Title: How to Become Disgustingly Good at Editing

It can also help you to change pacing, create shock, or grab attention. The hard cut is very simple.
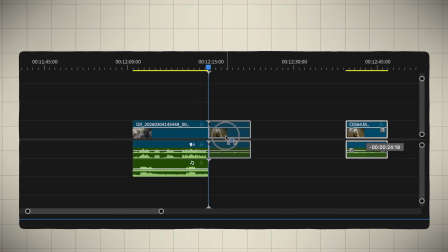It's simply created by cutting in your clip and audio track. You will sometimes get a nasty digital pop or click in the speakers.
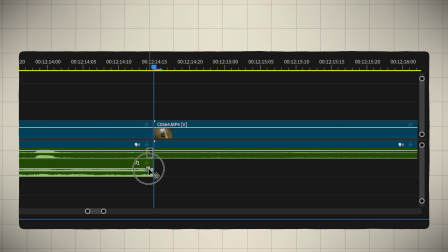To prevent this, you want to add a microscopic 1-frame audio fade at the end of your music clip. Reverb, echo, end. This is an editing trick I've been using for quite a while now, and it is the best way to end songs or audio incredibly smoothly at any part of the song.
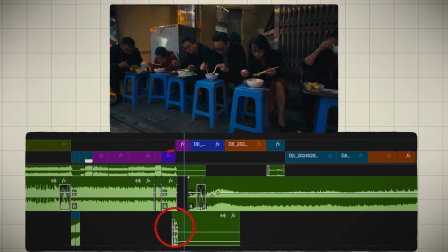The reason for this is because this reverb effect allows you to cut the audio at any part and make that last audio bit echo through,
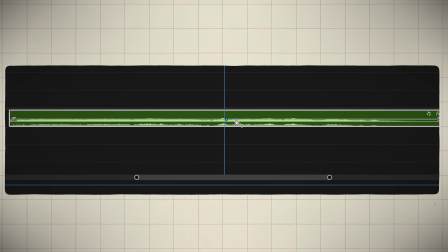so it fades in a realistic way. It works best if you cut the audio a couple frames after a beat drops.
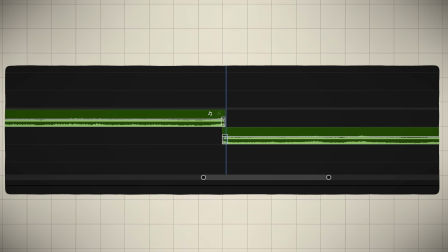I usually copy the audio layer and I let that layer start with a fade so the start of the reverb is not too noticeable, and I let the layer below that fade away. My preset pack also contains this effect, so you can simply drag and drop it on your audio when you use this. And when you use that, I have done all the tinkering to get the perfect reverb for you.
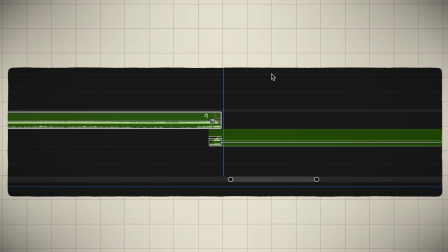Edit your story first. Now, different editors edit in different ways.
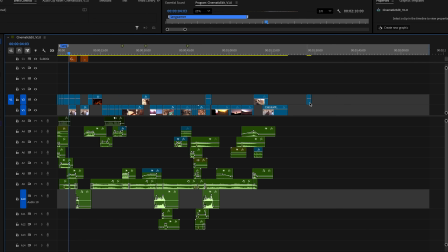Some edit chronologically and add everything whilst they're going. Some start by editing all the audio and then look at the visuals. After 10 years of editing videos, I'm now currently camp lay down your story first.
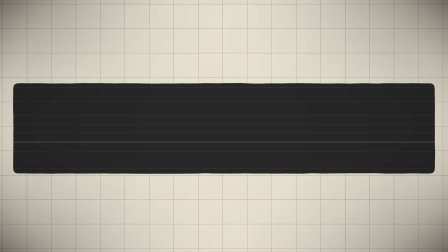And what I mean by that is I first lay down the chronological story by audio and visuals.
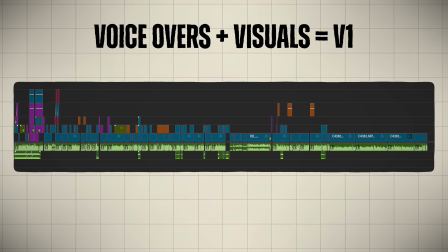And this results in a very dry, bare basic version of your video. It's not really a fun edit because it feels dry and boring. However, it is extremely efficient, and by doing this you can really grasp whether the story itself, without all the fluff,
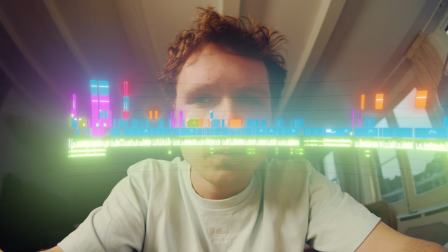without the sound effects, without the pacing, without motion graphics, whether it's interesting enough to listen to as a viewer.
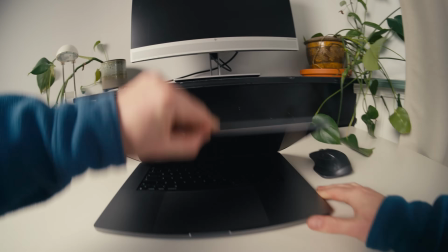That way you can still change things up, take an honest look at your story, and perhaps think about this for your next video, or maybe reshoot something. Also, your edit can only get better from this point on. Now, a quick bonus pro major time-saving feature that I have to share. It's a new feature in Premiere Pro. It's the new text-based search feature.
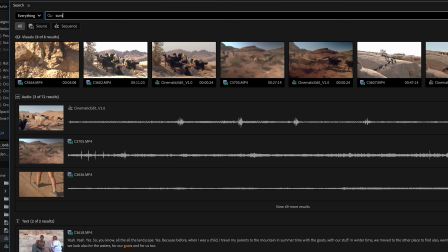This stuff is insane. Because it allows you to search for footage based on text, and it works really, really well.
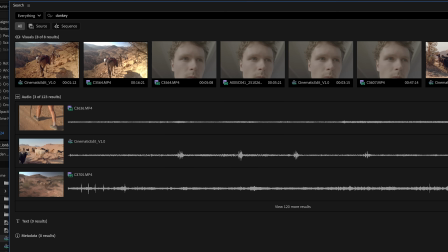I can type in, for example, donkey, and it shows me all the videos containing donkeys. Finding the exact footage that you're looking for is now almost instant. Add digital movement. To spice up your videos, it can sometimes really help to add a bit of movement to your shots.
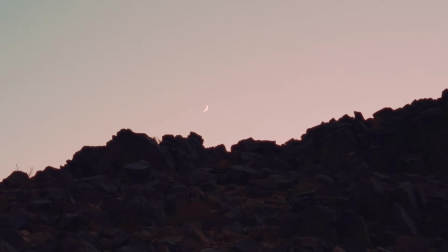Now, what happens if you have shots in your timeline and none of them are moving?
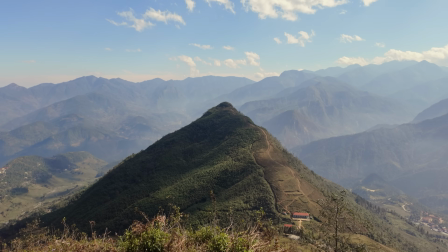Fix it in post. To add a little movement to these shots, you can simply add a digital zoom in or out, or add a handheld movement effect.
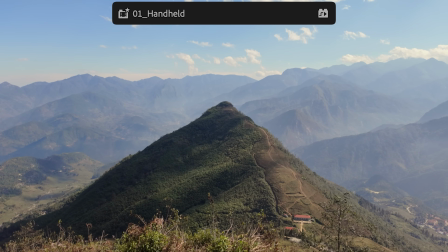Keep these digital movements subtle, except if you're going for that earthquake effect.
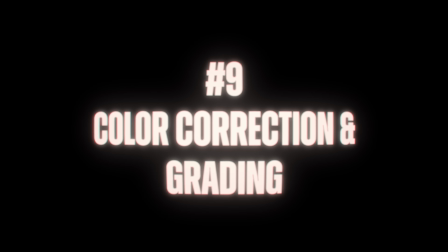Color correction and grading. Color correction is a great way to improve the look of your footage, and grading is a great way to improve the feeling of that footage.
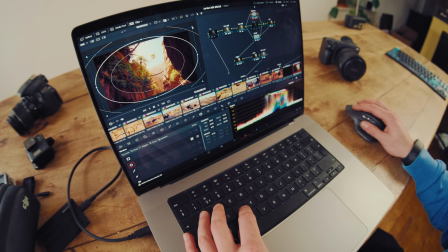Even only learning the basics is incredibly useful, because no matter what camera you buy, you can always apply your grading skills and improve that footage.
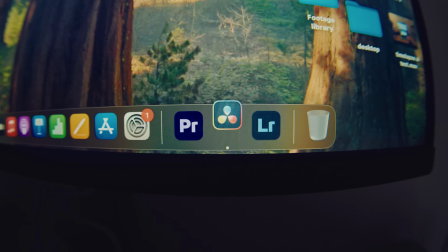I know DaVinci Resolve gets you the best results, but the basics can be done in any editing software.
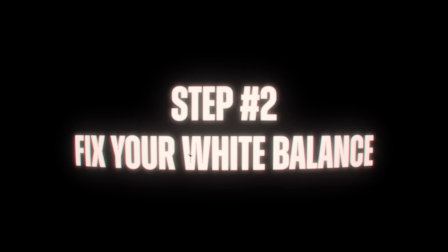The basics usually consist of fixing your exposure and white balance, and here are some examples of what a big change that already is.
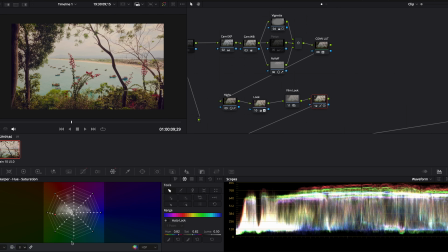Grading is the part where you're adding more emotion to your footage by manipulating the colors.
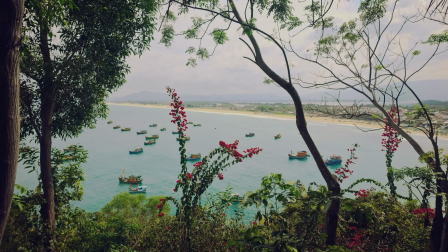For example, add green to make it feel unsettling, or warm and golden for a nostalgic memory.
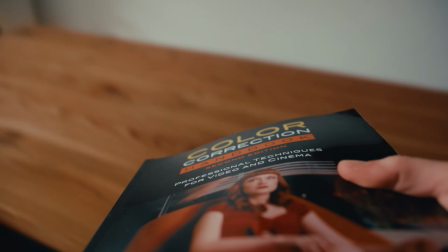Grading is more complex because it involves a bit of knowledge about color theory, and it's quite artistic. Sound effects. Start using sound effects. Sound effects are an incredible way to spice up your edits. Sound effects can help you to transform transitions from feeling unsatisfying to the best cut in the world. They can really help you to stitch clips together.